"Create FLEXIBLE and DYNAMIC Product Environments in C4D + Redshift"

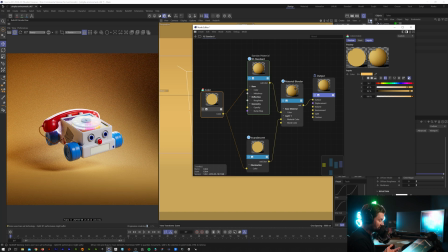[4:09]
Now that I have my color kind of established, what I can do is I come over here to my material blender. And since we have this incandescent piped under layer one, if you just come over here to your blend color and you start to adjust your black and white values,
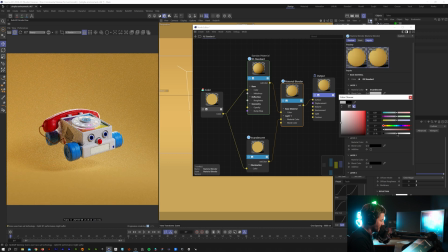[4:22]
all of a sudden you're going to start feeding in and seeing more of that incandescent material blended with the standard material, which is piped in your output, right?
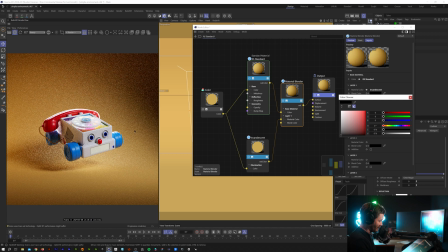[4:33]
So you can see that, like, if we go all the way back to black, a lot more of our shadows and a little bit more dramatic and dynamic with our lighting.
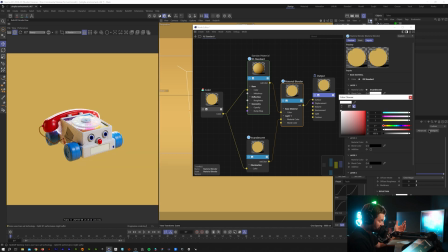[4:38]
If we go all the way to white, it's a completely flat color, right? Just a standard, whatever the yellow kind of hue that we selected.
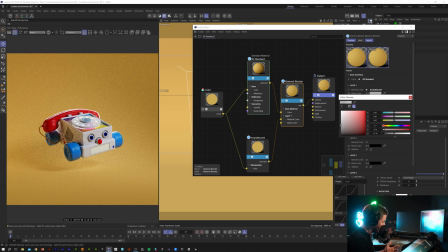[4:47]
But what this does is it creates really quick on the fly opportunity for me to kind of come in here and just kind of play and say,
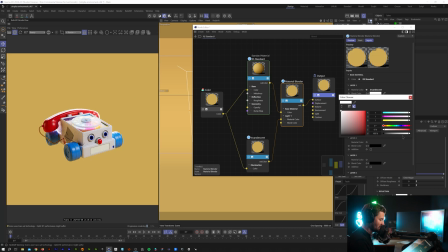[4:55]
oh, do I like this look of where it's just more of a subtle and flat texture?
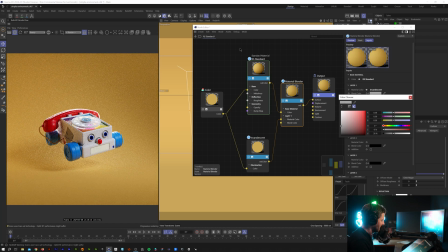[5:00]
Do I want something where like maybe I'm getting a little bit of shadows that come in here? Maybe I like the, you know, the subtleness of some of the shadows, and I have a little bit of like vignette around the edge of the environment I have, but I want to come back and change the color.
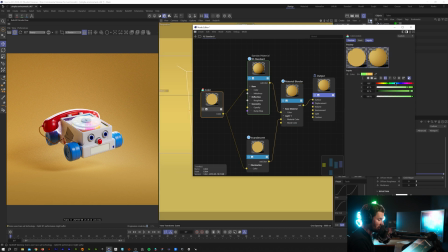[5:13]
Well, great. I can just come over here and I can scrub, and maybe I want to do something that's like a little bit of a pink, you know, or maybe there's like a little bit of a blue.
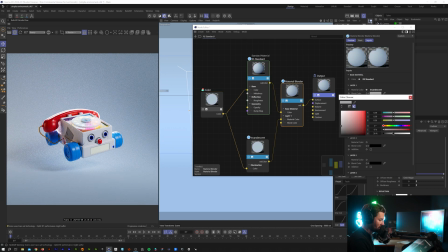[5:23]
But it's just a really quick and non-destructive way that I can kind of come in here and play and really kind of art direct my scenes.
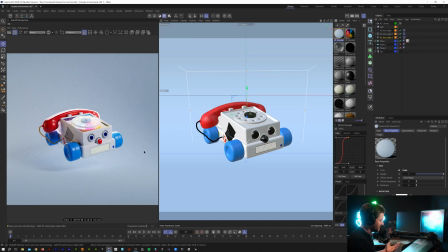[5:31]
Then when I have something that I like, I'm set to go. And it's all really as easy as that.
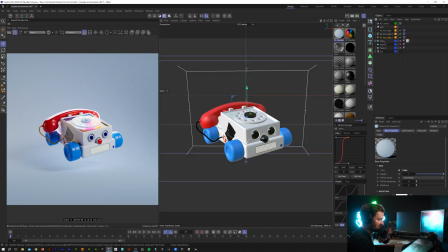[5:37]
The only other thing that I had in my scene, which I was going to show you all, is that if I don't use a plane as a backdrop for a bend deformer,
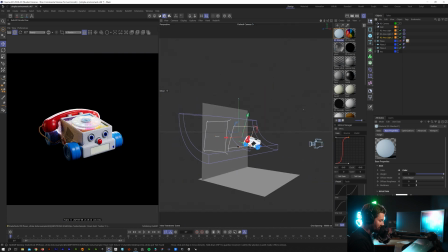[5:44]
a lot of times I'll also just do two flat planes. I'll have one as a backdrop and one down here on the floor.
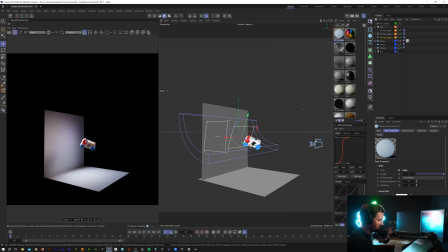[5:50]
The floor plane down here is super nice because you can get a little bit of bounce back from some of your lights, and even with the incandescent,
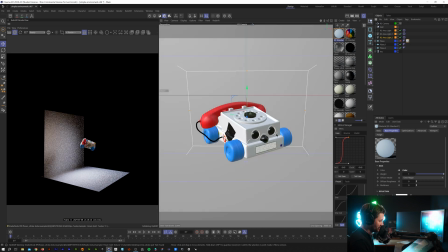[5:56]
you can get a little bit of color seeping through and bleeding in on your models.
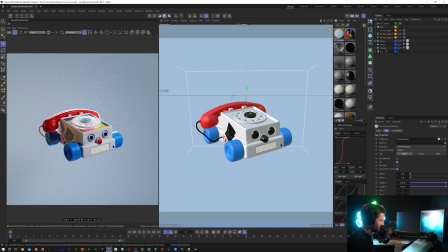[6:02]
So again, if I just apply that texture to plane one, plane two, and again, you can kind of see it's the exact same thing.
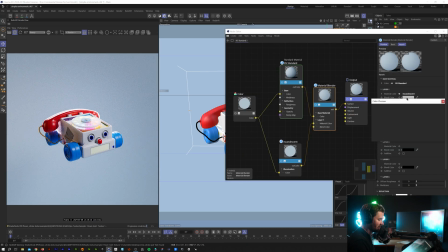[6:08]
We have a little bit of vignetting around here on the sides. If I wanted to bring back more of that, I could turn this down.
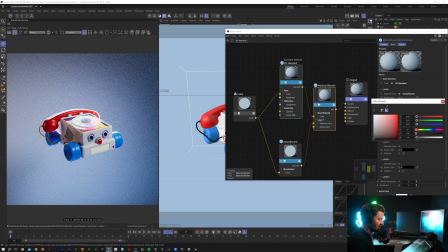[6:14]
Then it's much more dramatic, much more vibrant. Pull that back a little bit, right?
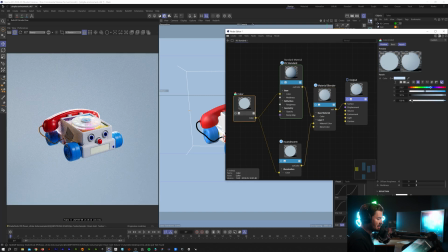[6:19]
Easy as that.
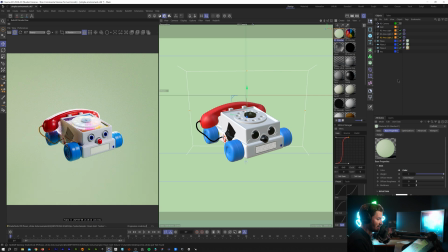[6:22]
So I hope this tutorial was helpful for you guys if you're looking to set up super simple and colorful environments. So, all right, thanks.